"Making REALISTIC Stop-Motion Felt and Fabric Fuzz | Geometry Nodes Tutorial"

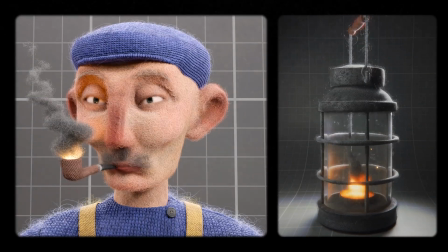0:05 Hey, so in this video I'll be talking about making felt puppets and fuzzy fabrics using my new geometry notes tool, Feltmaker.
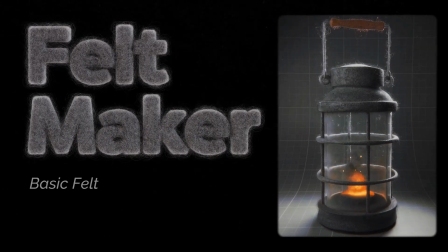0:13 Feltmaker can be used to achieve any fuzzy look from a basic felt to a needle look, a volume felt, or a fabric fuzz.
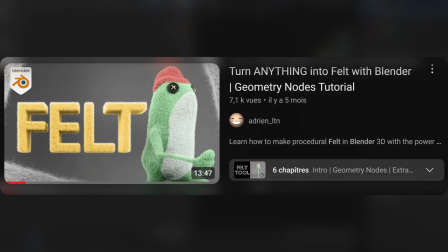0:21 This is kind of a follow-up to my previous video on this felt generator. I've been working hard updating it, making it even better,
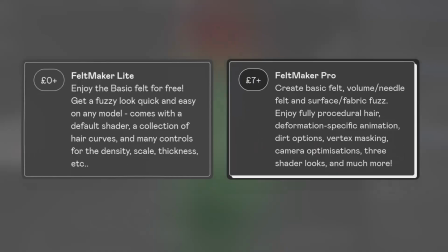0:27 and the changes is so numerous that I've just decided to release a new free option for it too, so everybody can try it for themselves.
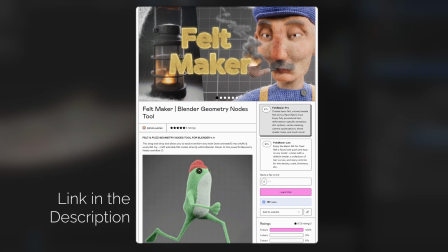0:35 If you click the link in the description, you'll find the Gumroad page for Feltmaker and Feltmaker Lite.
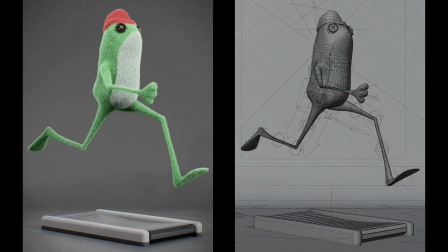0:40 Now Feltmaker Lite comes with most of the basic components, but I'll walk you through the tool and we'll cover the differences later on.
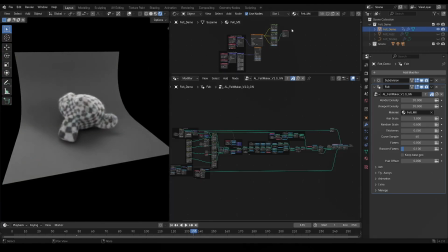0:46 Once you get the tool and open the file, you'll find a Felty Suzanne on the left, the felt material on the upper right corner, and the geometry nodes on the lower right. The modifiers option is there, and no matter the version, the layout will roughly be the same.
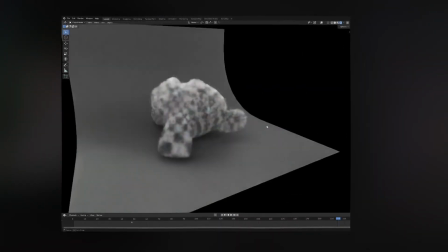1:00 Feltmaker Lite comes with a surface felt in Suzanne demo, whilst the Pro version comes with another volume felt tool and a demo for that,
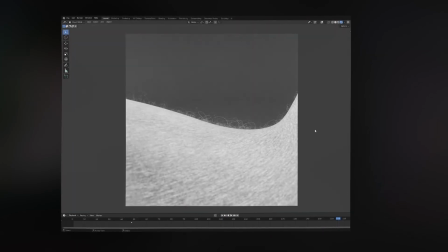1:08 a fabric demo for surface fuzz effects, as well as not one, but two demo files.
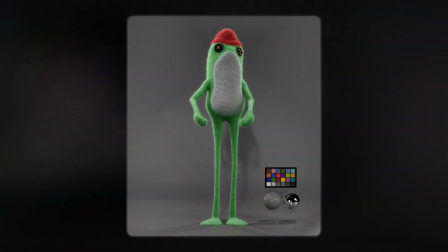1:14 This animated frog character to showcase the animation felt pipeline,
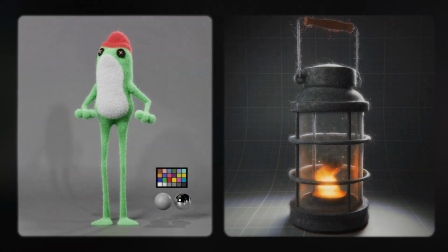1:18 and this lantern model to showcase the surface fuzz on fabric and volume felt for the light inside.
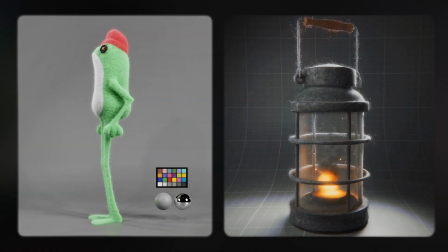1:26 Feltmaker Pro is also fully compatible with the asset library,
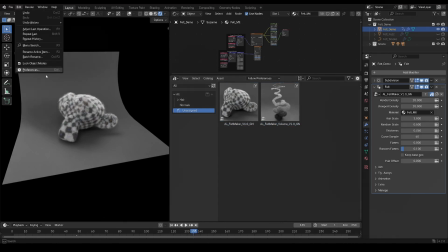1:29 so you can quickly drag and drop it into your project when you save the file in your asset library directory, which you can find in your blender settings. However, for this video, I'll apply the felt to a new model to show how to apply this to any of your objects.
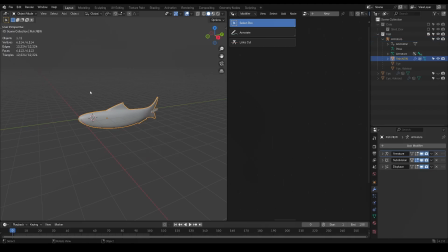1:44 I have this fish model I want to transform, so to get my tool in this file, I'll go into File, Append, and select the file where I've downloaded it.
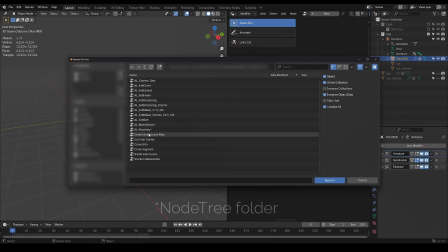1:52 Then, I'll go into this GeoNode folder and select the Feltmaker tool or Feltmaker Lite.
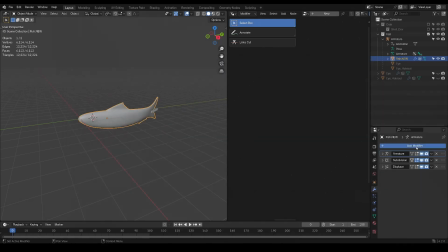1:57 After that's done, I'll select my object, make a new GeoNode, and pick the Feltmaker node.
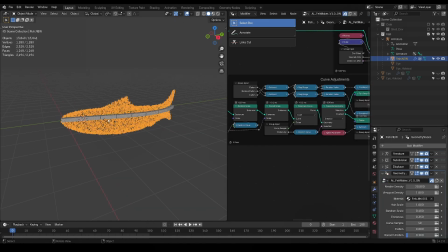2:01 Your model should now look a lot more fluffy.
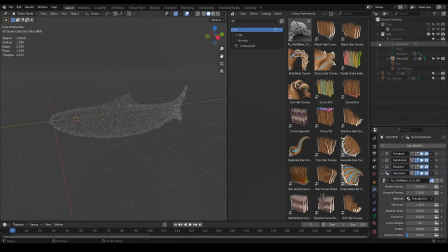2:04 With Feltmaker Pro, I could have also simply drag and dropped the Geometry Nodes tool onto my model from the asset library.
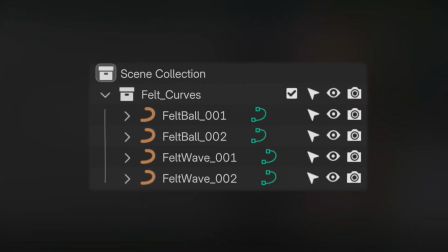2:12 If you use Feltmaker Lite, you'll also be appending a Curves collection, which you can just disable in the hierarchy. This is because Feltmaker Lite uses these as the felt strings to scatter on the mesh,
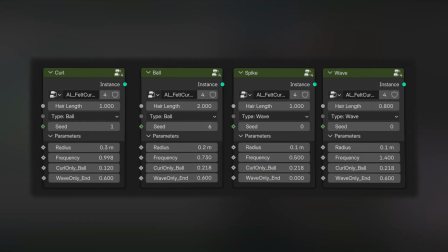2:24 whereas the paid version uses procedural curves, which are much cleaner.
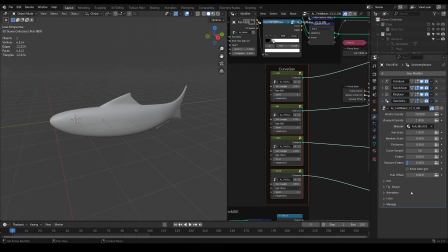2:28 Now, I'll work you through the different settings of the felt, starting with this viewport slash render density. Having a viewport density option will allow you to work on the felt without killing your PC. After that, you'll find your material slot. Feltmaker now comes with three shader setups that you can find here a default
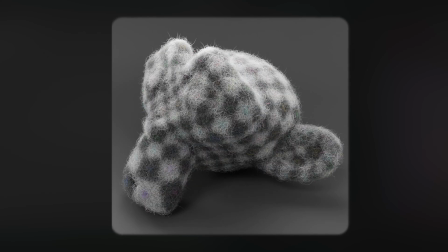2:46 look a harsher one and a softer one however please note
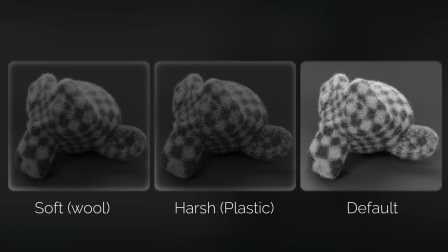2:50 that felt maker light only comes with the default shader then you'll find your
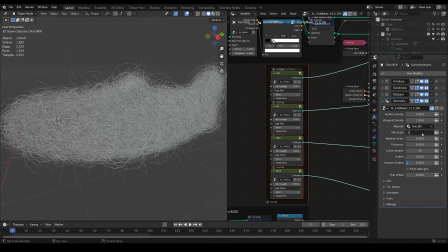2:55 overall hair scale over here and the random scale slider which will allow you to make it more realistic hair thickness is pretty self-explanatory as it will just change how thick your hair is and the samples
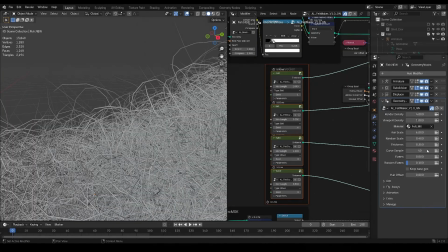3:06 will allow you to specify the amount of geometry on the strands so the closer up you are the higher you want it and vice versa.
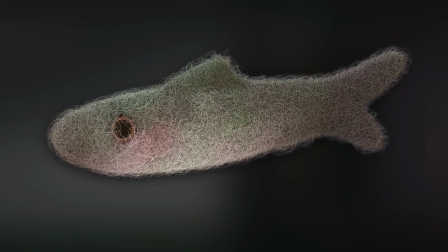3:14 But yeah so Feltmaker Lite thus comes with all the basics for any fluffy mesh but if you want a more realistic
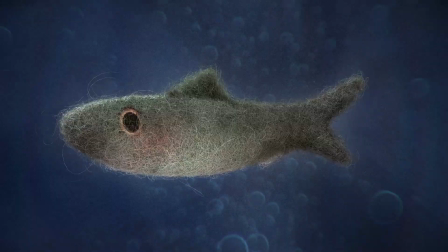3:20 look and you want to animate your felt whilst also optimizing the render times you might consider getting Feltmaker Pro.
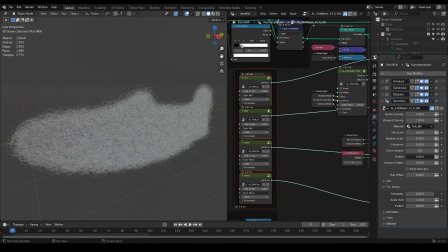3:27 With Feltmaker Pro you get the option to flatten the hair in order to create a needle felt look
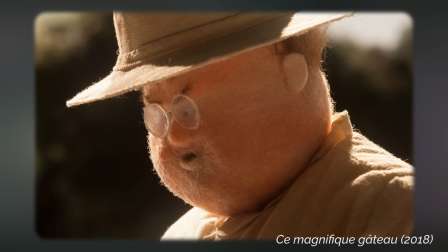3:33 to mimic this sort of look in real life where the strands of hair are a lot closer to the fabric.
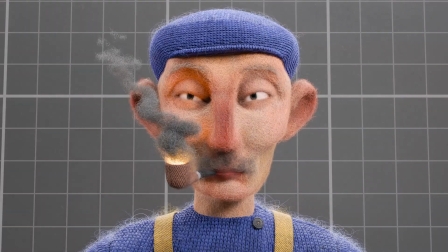3:38 You can see it a lot on the face of this fisherman character. Here this needle look also helps to keep a lot of the angles from the original model.
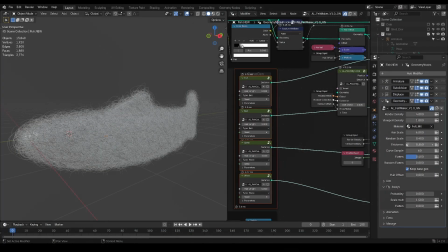3:47 You'll also find this keep base geometry tick box which can be used to either keep some geometry under your felt if you don't want to put the
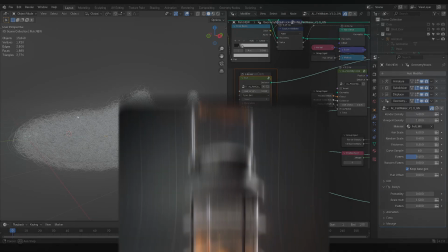3:56 density sky high or if you want to create a simple surface fuzz to any fabric like in this example where the fuzz helps sell the softness
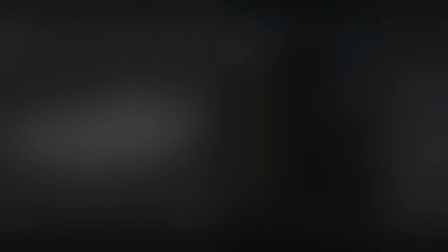4:04 of the fabric. With Felmaker Pro you'll notice many added tabs and parameters.